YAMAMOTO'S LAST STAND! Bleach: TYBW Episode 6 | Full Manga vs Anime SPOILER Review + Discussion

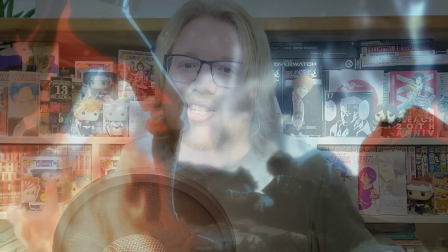It's a lot more sinister and it feels a lot more personal. In the anime, Roid can only step,
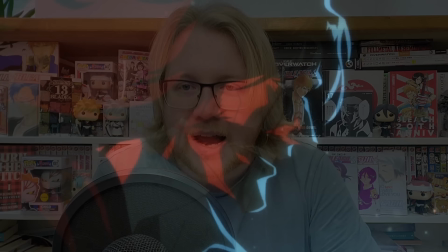stagger slowly towards Yamamoto in a gruelingly painful fashion,
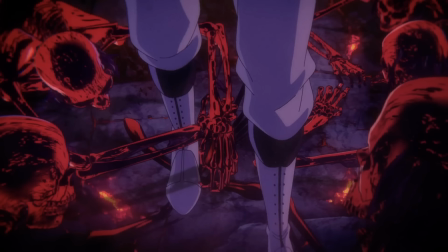flicking between the past and the present once again.
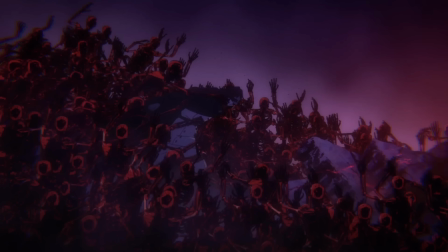In the present day he is being dragged back by the skeletons and he can only just about pull them off of his body as he moves towards the head captain,
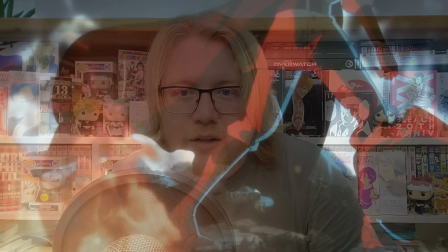hatred on his face. In the past however it's perhaps even better.
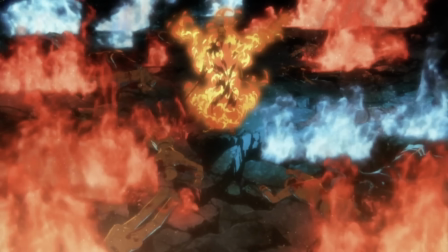As Yuhabak himself trudges towards Yamamoto in the past the skeletons are of course replaced by his dead men,
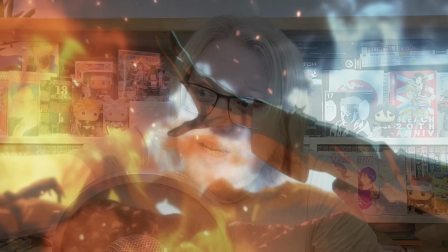the men that followed him into conquest and died as a result they're reaching out to him on the
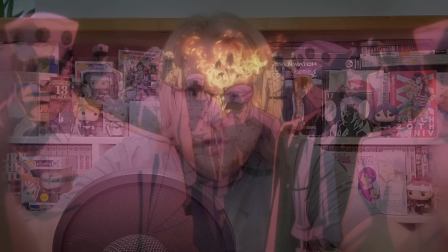floor many of them are just corpses there's a wonderful moment where Royd is looking at the
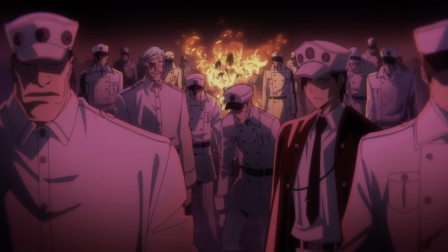skeletons in front of him and when it flashes back to you Harbark they are replaced with the faces of the men who followed him into battle we see Hubert wearing
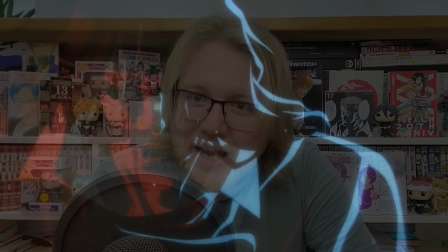his friend saga Acura outfit really awesome to see again those details being brought forwards from way further into the story to hear but
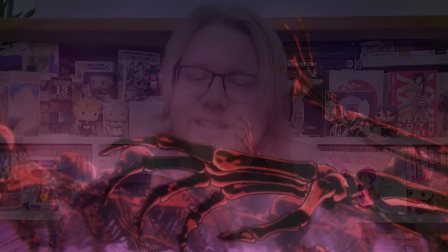that is just such a good moment and it cannot be understated I think how dark this moment is you know with a forward-thinking determination Roy pushes onwards
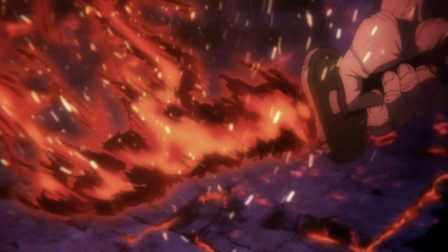there's an amazing shot of him crushing a skull underfoot as it rises up to meet him it's so well adapted it's incredibly well handled and
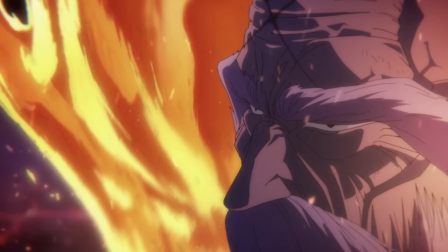I think it adds an extra layer of emotion to an already raw scene I just the more I think about this scene the crazier I think it gets
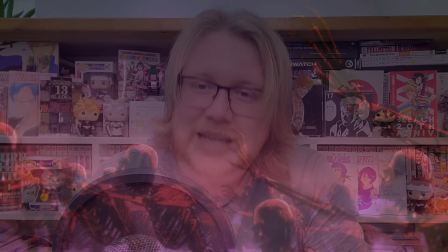I just love the idea of him wading through his men seeing their faces again this is definitely a moment where the anime is really able
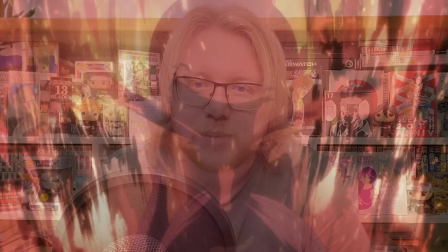to come out on top Yamamoto screams at Royd about all of the
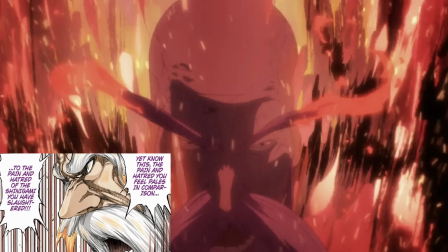Shinigami that have been killed at this point emotions have risen to bursting point on
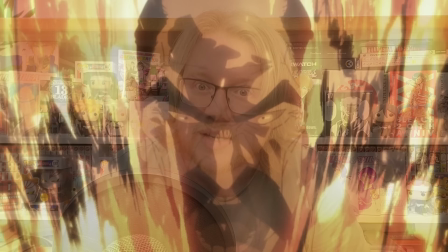both sides of the battle I love again seeing it flitting
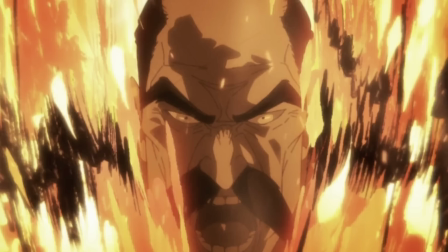furiously now between the past and the present as that same hatred has existed between the
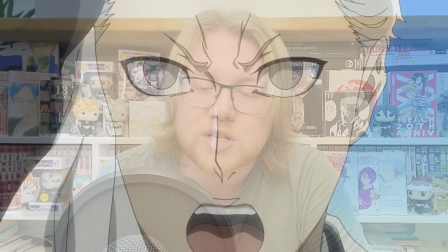two of them for the last a thousand years and I love that as Yamamoto talks about all the Shinigami that have been killed the last one you see of course
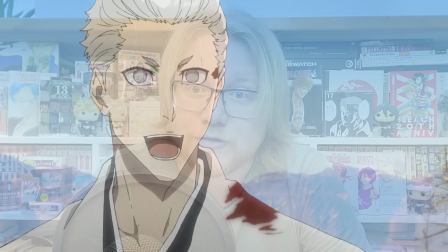is Sasakibe the most real the most recent the most raw and effectively I think the last straw that really broke the camel's back
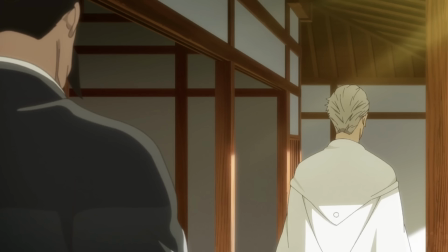that pushed Yamamoto over the edge into this spiral of madness in
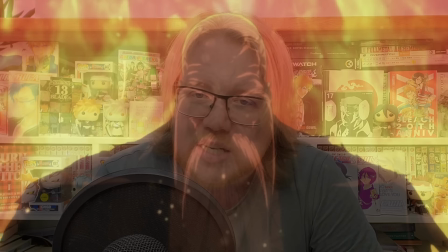this enduring conflict of a thousand years Yamamoto has been able to live this false life this false pretense that everything's fine that his mistakes won't come back to haunt him and Sasakibe being killed is not only the first act of revenge,
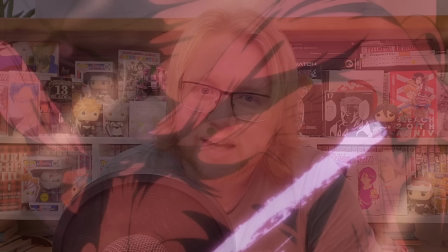but it's just the last thing to push Yamamoto over the edge. Yamamoto then activates his final technique, Zanka no Tachi North, Tenchi, Kaijin, and it might just be one of the most spectacular things I have ever seen from the Bleach anime. You know what's funny? Back in the day, people were a little disappointed with North. I think a lot of us had really built it up in our minds that if Kubo was slowly drip feeding us with these abilities east,
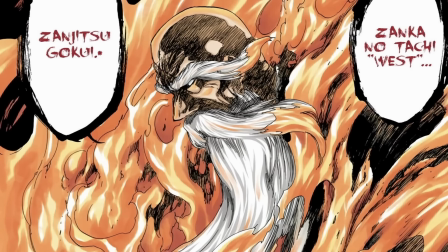then west, then south, and each one was growing in intensity every time, North must be something completely unimaginable. Many of us thought it might be a meteor, which is funny considering what happens later on,
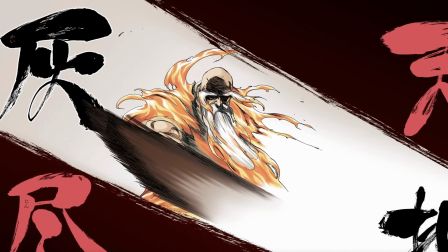and when it turned out to kind of just be a big fiery Getsuga tent show slash, while it looked pretty cool, it was a little bit underwhelming. The anime rectifies that.
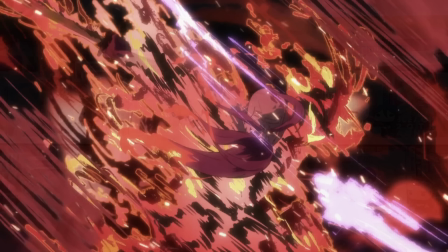I think it's fair to say the anime delivers North as the true spectacular finish that it always should have been.
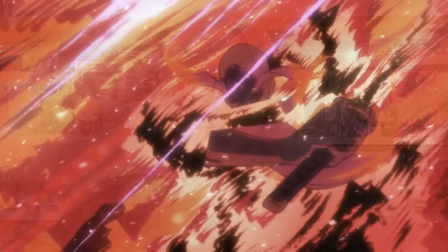As he's engulfed in swirling tidal waves of flame,
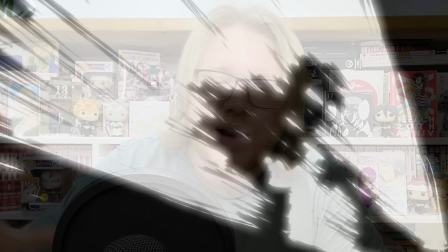Yamamoto swings his blade at Royd and it explodes like a nuclear blast.
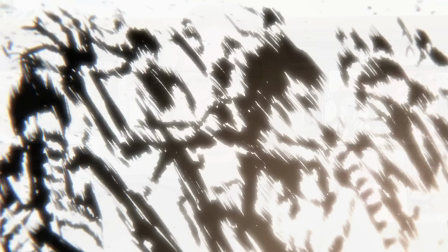A brilliant blinding flash of white that vaporizes everything in its path.